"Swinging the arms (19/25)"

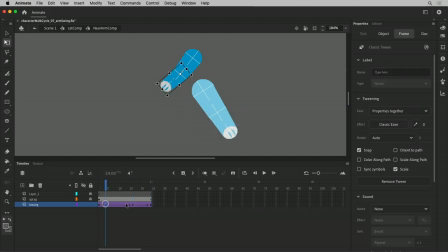So this just reminds me that this is my actual cycle period, and then from here, it actually now pushes this out. My frame 1 is actually now like pushed out to here, but it's gonna loop around. So we'll just do that for now. Let's see how that looks.
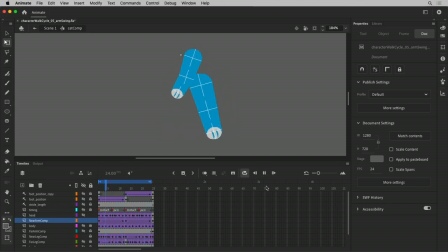Let's put on a 24 frame cycle too there. So you can see, you can sense a little bit of that lag happening. Just a little bit. And then on that side too. That actually works pretty well. If you look at it slow, it might be a little quick to catch up here.
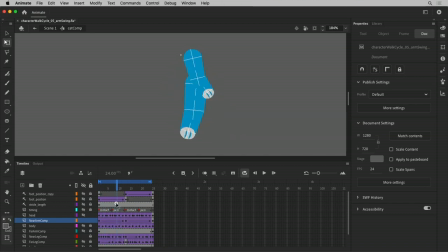Maybe like around frame 9, I still want it to be kind of at the center. So let's go ahead and find that. and just say, you know what, let's just exaggerate that lag a little bit like that
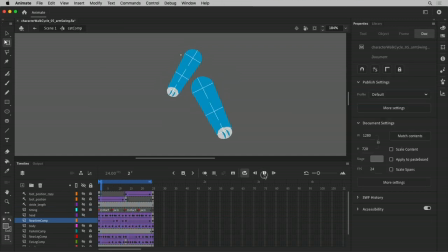and bring it in here. See, how's that look? Is that, I'm gonna overthink, that's pretty good. It feels more like a pendulum. Let's just isolate that. So that's a way to give us, it feels like there's some more flexibility in there and like there's some momentum happening. In animation terminology, it's called breaking the joint.
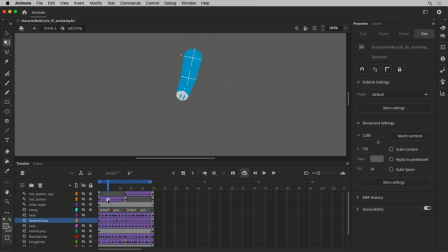And not breaking in that it's a hyperextending and snapping your ligament, you know, breaking your arm joint. It's breaking the direction of the motion. So what I mean is there's two things happening here. You've got, let me get a note layer here if I can.
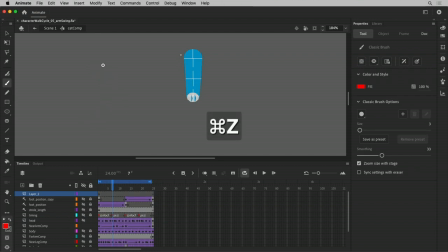So you have, at one point you have a very slightly exaggerated arm going this way, and then at another point you have the arm going this way. So if your parent axis of your upper arm is kind of slicing through here,
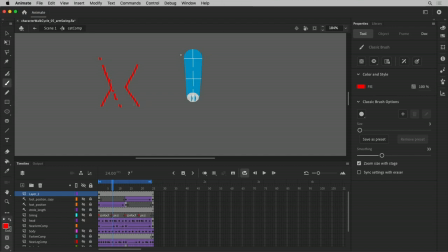right, you have the child, the elbow, the forearm is on this side of the axis, and then same thing, it swings through on this side of it. And it's happening as the arm's swinging, so you're changing the direction.
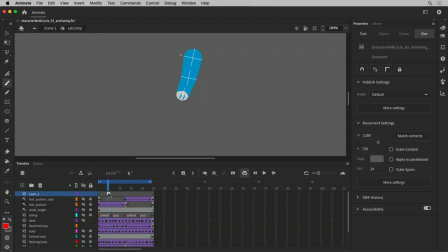And if your direction is, if the direction is counter to the direction it's swinging, it's changing the direction that's where the joint is breaking its position. So as we swing forward,
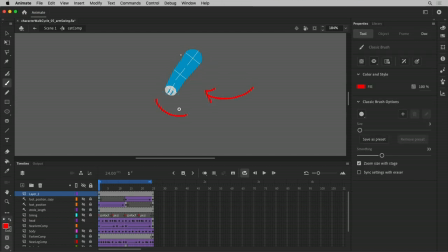we're swinging back here, we're at the tail and swinging back, and we have a counter, you know, the direction of the parent of the arm swinging is this way, and then the aim, or the heading of the direction of the child is counter to that, swinging the other way. Your joint's breaking that way. It's breaking in the opposite direction.
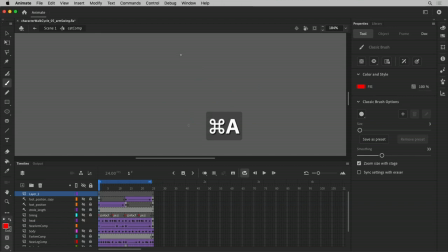Whoop, too many things deleted. And then, when we swing this way, the opposite's happening, right? We're always introducing counter positions and contrasts, right? So whenever now the forearm swings this way,
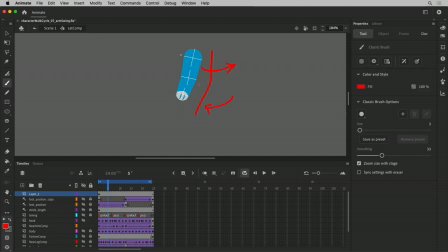we want the direction or the heading of the child to swing the other direction to counter it, to introduce some contrast, right? So that's why the joint is breaking the other direction. And we're just constantly doing that. And then also there's momentum, so the hand's gonna swing up again because it's got some, there's a muscle in there that's making it move also, right?
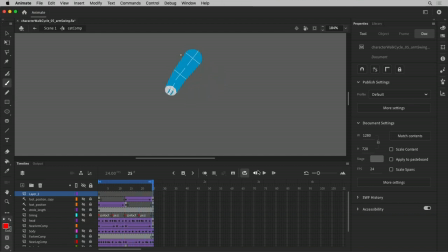He's intentionally swinging his arm as well and bending his elbow. But that gives you a little bit of flexibility. If you had, you know, if the wrist continued on and there was another symbol nested in that with a different, whole different paw or a hand or something,
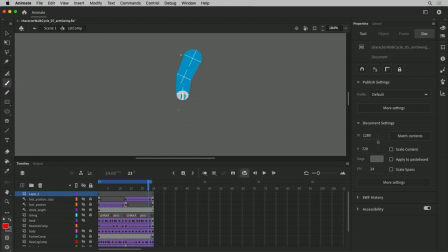you could get a third 1, 2, 3 joints breaking in different directions and get a whole lot of flexibility. And, you know, if you have like a, you can just go on down the line like a chain swinging, right? And it would just, chains are made up of rigid joints basically that all just move in
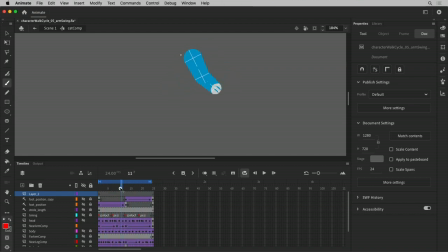a wave pattern by just the momentum and the lag happening. So that works pretty well. Now let's just attach that to the vest and see how that looks. So I'm going to turn on the body. I'm going to make the arm outline.